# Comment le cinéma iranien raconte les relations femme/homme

Donc, on est dans un endroit désertique, il n'y a que des mines, donc les gens n'ont rien, etc. Et donc, on voit bien qu'ils ont des objets chers.
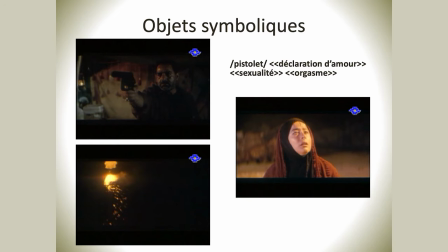(24:43)
Lui, cet objet, il est très cher ce pistolet. Parce qu'en fait, comme il est des mineurs, il a besoin pendant la nuit parfois de la lumière. Et donc, c'est un pistolet à lumière. Donc, c'est quelque chose qui est très cher pour lui. Et donc, au moment où il va faire ce geste, on a l'impression qu'il veut la tuer.
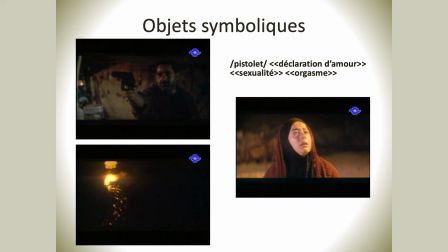(25:01)
Parce qu'en fait, c'est un personnage très fermé sur lui-même. C'est un homme qui ne parle pas du tout, au contraire de l'autre, bien sûr. Donc, c'est un scénario, etc. Donc, il ne la regarde jamais, il la pousse. Et donc, quand il va faire ça, au moment où on regarde le film, on dit, ah, voilà, c'est bon, c'est fait, il devient dingue, en fait. Comme ça, un vétéran de la guerre, il va la tuer. Mais en fait, pas du tout. Il va mettre de la lumière sur elle.
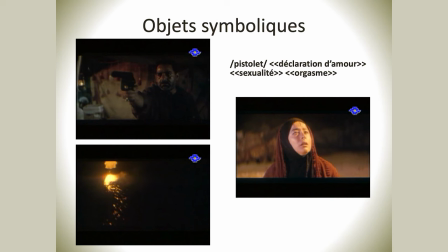(25:25)
Elle a un foulard rouge, n'est-ce pas ? Et donc, son visage va devenir illuminé et on entend de la musique. Donc, de là, on peut en déduire, c'est-à-dire de cette cascade d'interprétations, et d'indices, on peut arriver à différentes interprétations. Donc, il y a différentes, on va dire différentes, il y a interprétation 1, interprétation 2, 3, Vous pouvez pousser l'interprétation jusqu'à l'infini tant que ça ne devient pas un délire interprétatif,
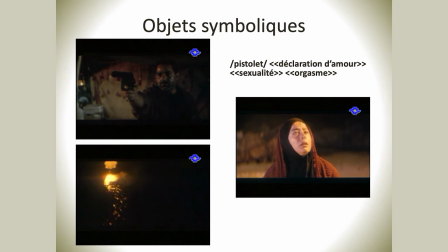(25:57)
n'est-ce pas? Donc ici, on peut partir sur « je te déclare mon amour », « je te demande en mariage », « je te veux dans mon lit » ou tout simplement, on peut imaginer que c'est une scène d'amour, c'est-à-dire une scène de sexe. Parce que le pistolet, on sait bien, les freudiens le savent bien, donc bien évidemment, symbole de la masculinité. Et donc bien sûr, le pistolet, la lumière, le visage qui va devenir, elle est particulière cette image de cette femme en fait, qui regarde comme ça d'une manière très,
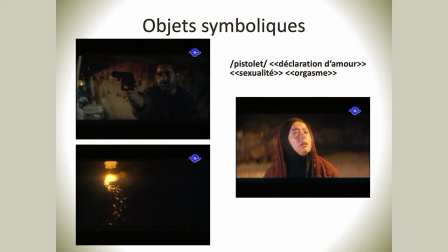(26:36)
on va dire comme si elle n'est plus là, comme une forme d'orgasme. Et donc, on peut aller jusque-là dans notre interprétation pour dire ça. Et bien sûr, dans celui-ci qui est encore plus intéressant, parce que vous voyez bien les formes phalliques.
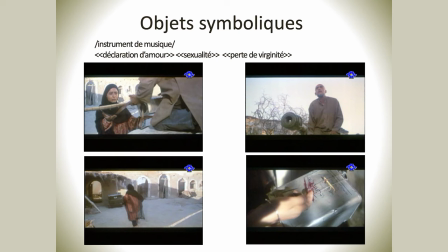(26:57)
Donc, c'est très intéressant de voir cet homme à côté de ce truc de tank. Donc, le fait qu'il est en haut, il est en bas, il va lui donner, il va se pencher sur elle pour lui donner cet instrument.
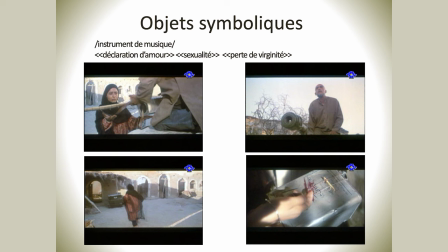(27:12)
Alors, qu'est-ce que c'est que cet instrument dans l'histoire du film ? C'est un instrument qu'il a créé lui-même avec des choses puisqu'il n'y a rien sur cet endroit-là. Et il l'a tout le temps avec lui et il joue avec. Donc, du coup, il lui donne cet instrument-là et il est effrayé. pourquoi elle est effrayée et après elle ne va rien dire elle va courir pour se cacher
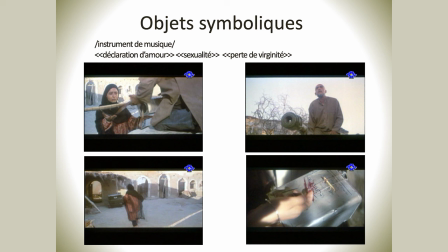(27:40)
et lui il va faire un discours qui rentre dans le scénario bien sûr parce qu'il va parler il dit je ne veux plus mourir je vais ouvrir ce chemin rouge etc. c'est quoi l'histoire de ce roman rouge c'est que dans le scénario en fait elle a trouvé une tanque chez elle Et donc, il y a des mines. Donc, elle pense que c'est très cher, elle a envie de la vendre. Et donc, quand il démine, l'autre démineur, quand il démine, il met des rubans rouges pour dire où on peut marcher. Et lui, il va dire, moi, je vais déminer plus pour élargir, pour mettre les rubans rouges pour que tu puisses passer avec. Mais, bien sûr, sous-jacent, il y a beaucoup d'autres choses, en fait, de côté linguistique, n'est-ce pas?
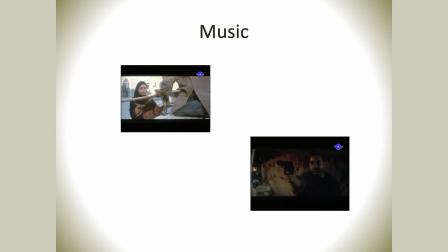(28:30)
Parce qu'on a dans les additifs, dans tout ce qui est son, on a la musique, l'angustique et le silence.
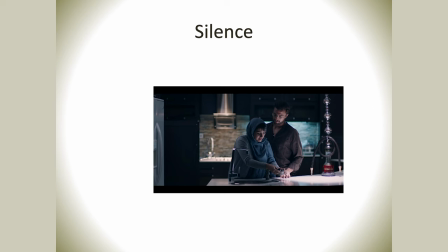(28:37)
C'est les trois choses sur lesquelles j'ai travaillé, en fait, au niveau du son, moi.